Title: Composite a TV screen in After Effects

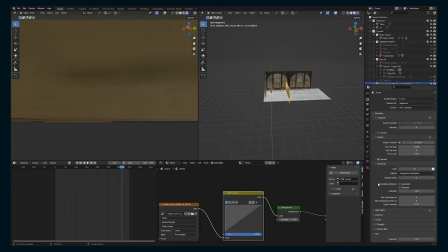There's kind of a yellowish hue to this scene, so I'm going to do that for this background image.
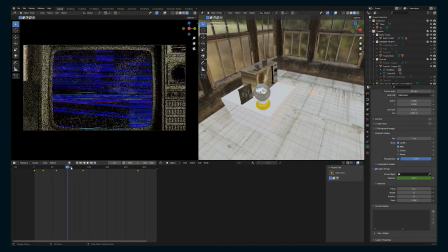So this is looking okay in terms of blocking.
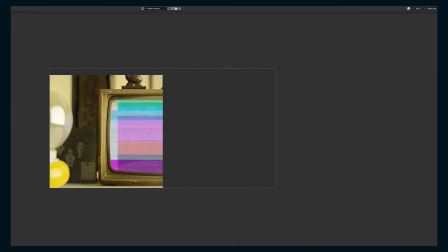First, I'm gonna render out a frame and just see what the color looks like when I compare it to the other shots from the scene.
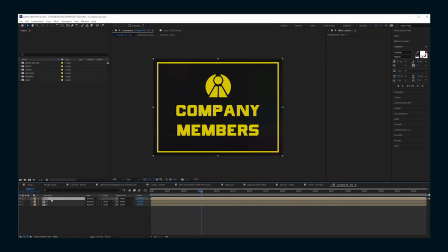Now we need the video that's gonna play on the TV. So I have this company ad that I made in After Effects, and now I'm just going to make it look like it's in a TV screen.
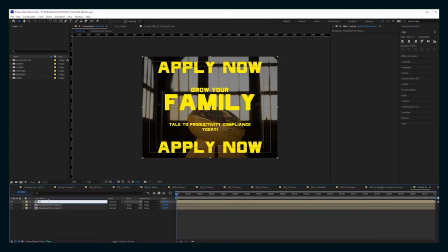So first you're gonna take your photo or video layer and duplicate it three times. I like to call them red, green, and blue.
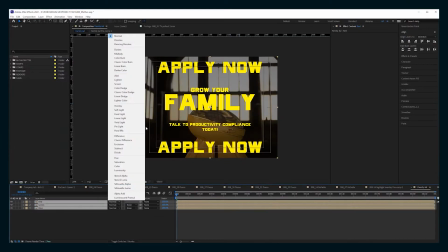Set them all to add.
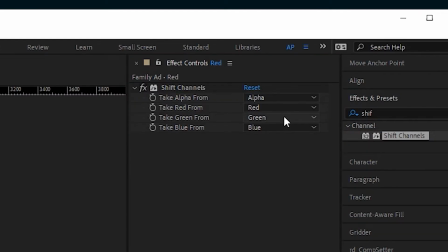Add a shift channels effect and set the red to have just red and the other two full off, and same with green and blue.
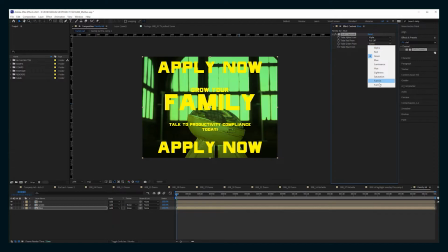And this is gonna bring us back to our regular image. And then if you take one of them and move it around,
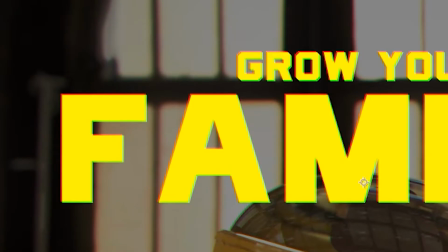you can kind of create this aberration depending on how much you move.
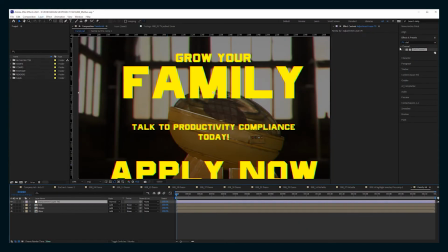If you add an adjustment layer and put a mosaic effect and turn the horizontal and vertical to something like, I don't know, 500, you can just add some pixelation, which is nice, especially if your screen is like older,
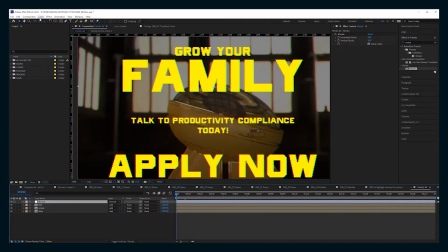or if you want to, you know, that's to taste. And then finally, add a solid, add a grid effect, change it to width slider,
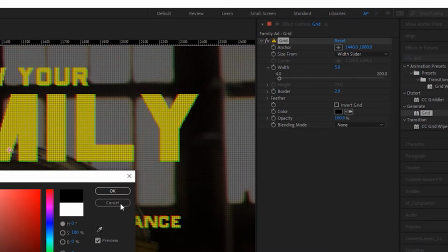do something like 5 and border of 2, make it black, and turn the opacity down to like 20%.
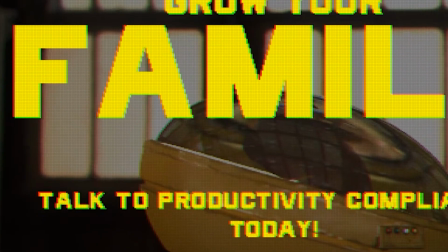And that's going to create a nice moiré pattern. Then you can bring in any kind of glitch or static texture, duplicate it,
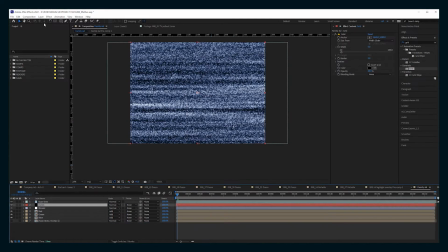pre-compose one because you want it to be the exact comp size, and then make a new adjustment layer with a displacement map effect,
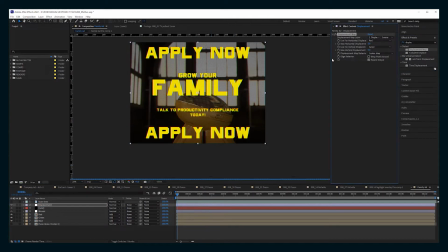choose that pre-comp, and then, you know, adjust all the settings as you'd like.
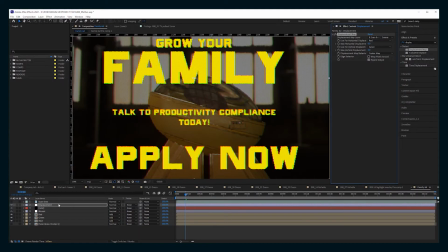And then you can take the duplicate of the video layer and set it to screen or overlay. And then what's nice is that when you see some digital noise over your footage, it's also causing some displacement as well.
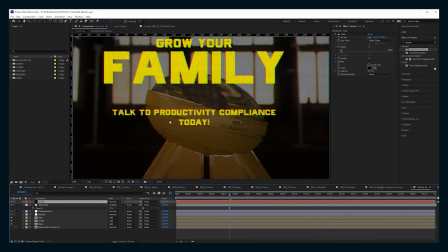And then all of these is pretty much the basics of how to get your screen looking kind of cool.
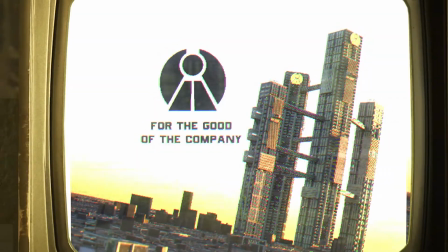I rendered out the shot in Blender, but I wanted to make some adjustments to the actual commercial itself.
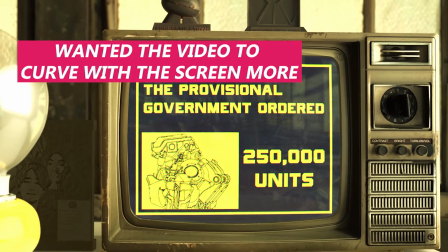But instead of re-rendering everything in Blender, I decided I was just gonna do some compositing in After Effects.
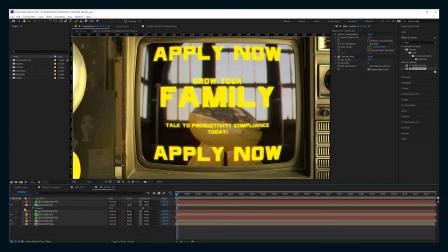So here's the technique to do that. And this will be the same whether you have a rendered shot of a 3D TV or if you're compositing footage into any kind of production footage.
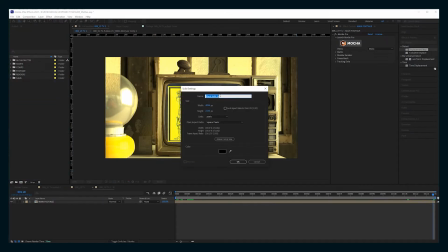So now here is the background that I'm gonna use for the TV. And the first thing you're gonna wanna do is make a solid.
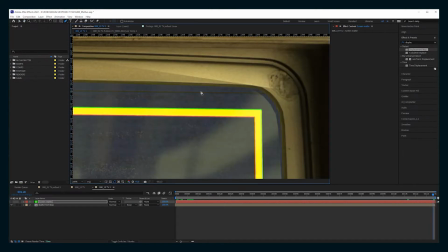And this is going to be your screen mat. So just take your pen tool, or you can use Mocha if you want, and mask out where your screen is.
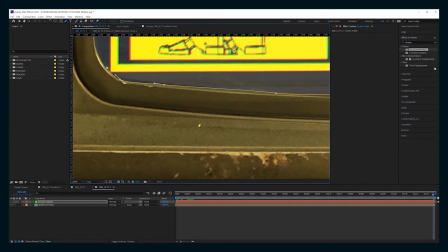This is a still shot, so it's pretty easy, but you're also going to want to track this and animate this if your shot is moving.
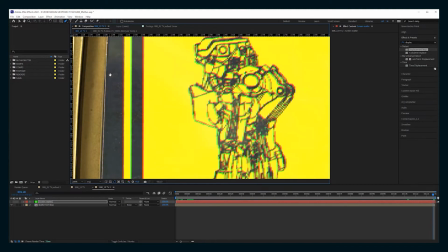And I usually use Mocha to do that just because I like the X-Spline tool in there.
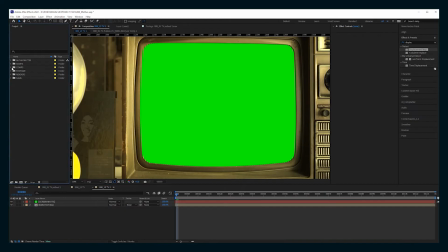So that is going to be where your screen goes. So now take that footage that you just made,
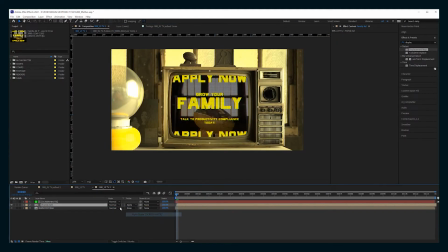and we are going to scale it roughly where it should be and set it to alpha mat on that screen mat.
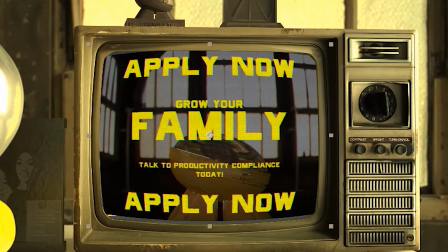If you add the optics compensation, you can create some curvature, which is nice for especially these old TVs.
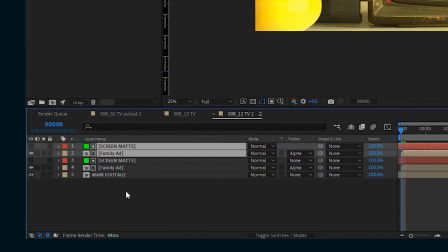And then duplicate your footage.
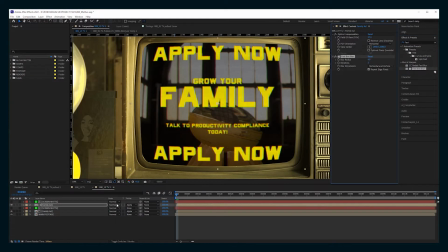I add a slight blur to it and set it to screen, then duplicate it again and set the blur to something more like 20,
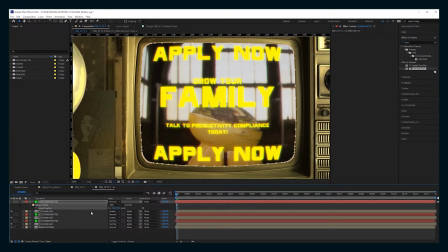and then just turn down the opacity for some of those duplicate versions.
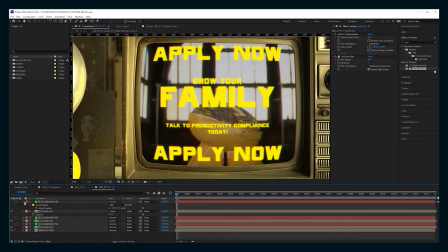And that just creates a nice, bright, kind of glowing feeling from the TV set.
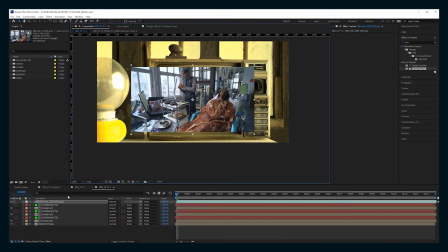This is the video clip that's the wide shot. So this would be kind of the reverse of the TV screen. So make another screen mat, alpha mat this to that screen, put transform on there.
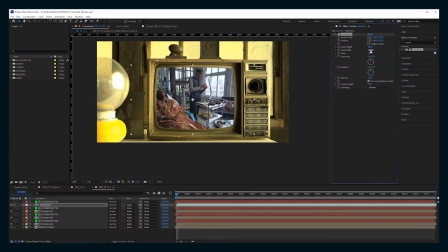You can uncheck uniform scale and flip it around by putting negative 100 on width. And then you can just kind of scale as you normally would. I'm also going to add lumetri on here and just make the highlights of this reflection a more yellow color to match the scene.
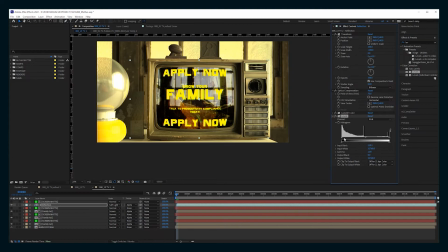Maybe bring the mids and shadows down.
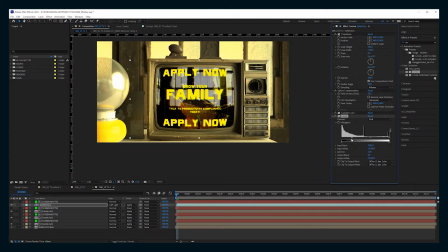And I'm also going to set it to soft light. You can also add a camera lens blur. Blur it just a, I don't know, 10 might be too much, maybe 7, I don't know, 7 to 5, whatever looks better for your shot.
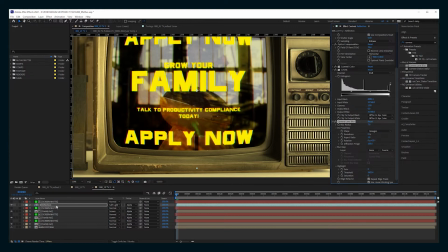Just to soften it just a touch, and then bring the opacity down until you like what you see.
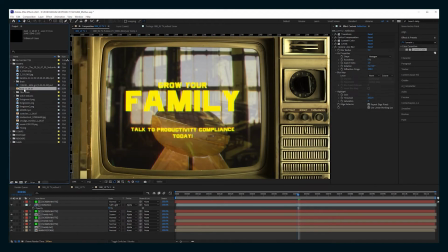Next, we're going to add some dust and smudging on the glass surface.
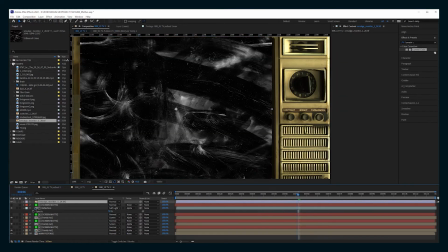So here I have some like smeary texture.
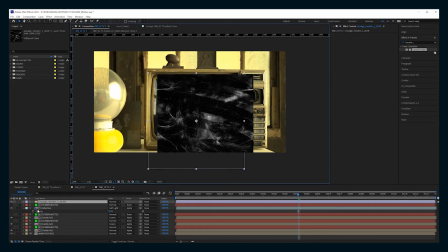I think this came from Punisher, Clint. So again, set it to that screen mat, and we're going to scale it and set it to screen.
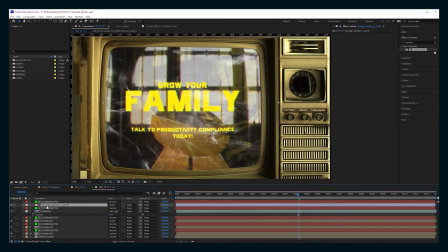Bring the opacity down a bit until it's something that you like. I like something that's maybe a little more subtle, so it's not too distracting.
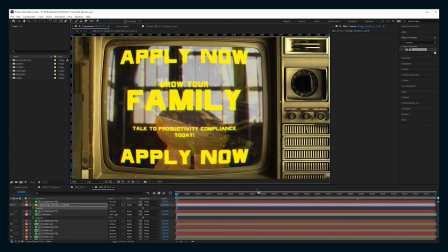And there you see that reflection and the kind of subtle smudge marks really make this feel like you're looking at a piece of glass.
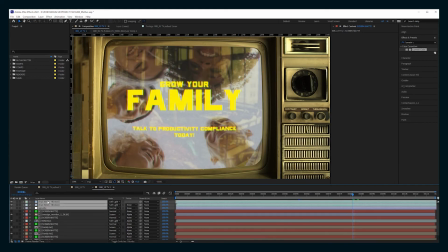I like to add grain to everything, especially if you're using still images, just to create some noise.
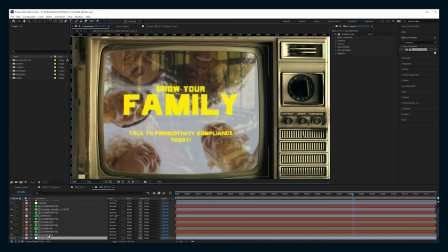One thing I noticed, especially with this yellow color, is that when it's too saturated, it doesn't look right. So in lumetri, you can go into curves, select the yellow, and then just bring the opacity of just that yellow down.
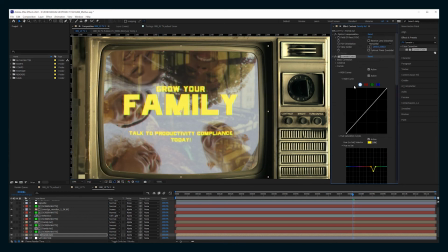And I found that less saturated yellow looked better on all of the screens and signs and everything. And I think that that's probably true of a lot of bright colors.
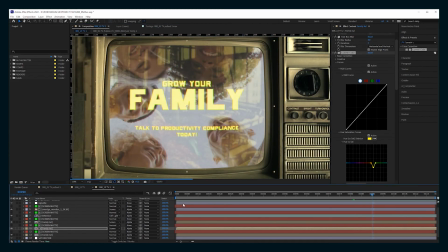And especially if it's something that's like on an old TV, you know, you're not gonna get that vivid saturation. So there you go. That's how you can make anything look like it's in a TV screen. I found the process of duplicating layers,
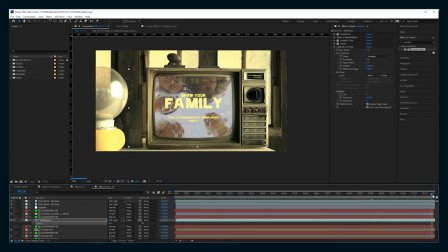setting them to red, green, and blue, adding all of the effects really annoying and tedious, especially when you're doing a bunch of screens.
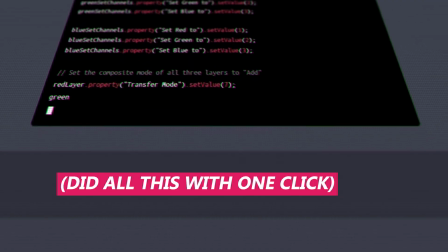So I actually figured out a way to use ChatGPT to create an After Effects script to do this in one click.
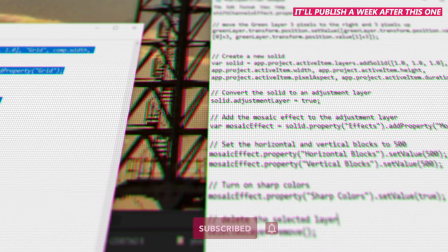So check out that tutorial on the next screen.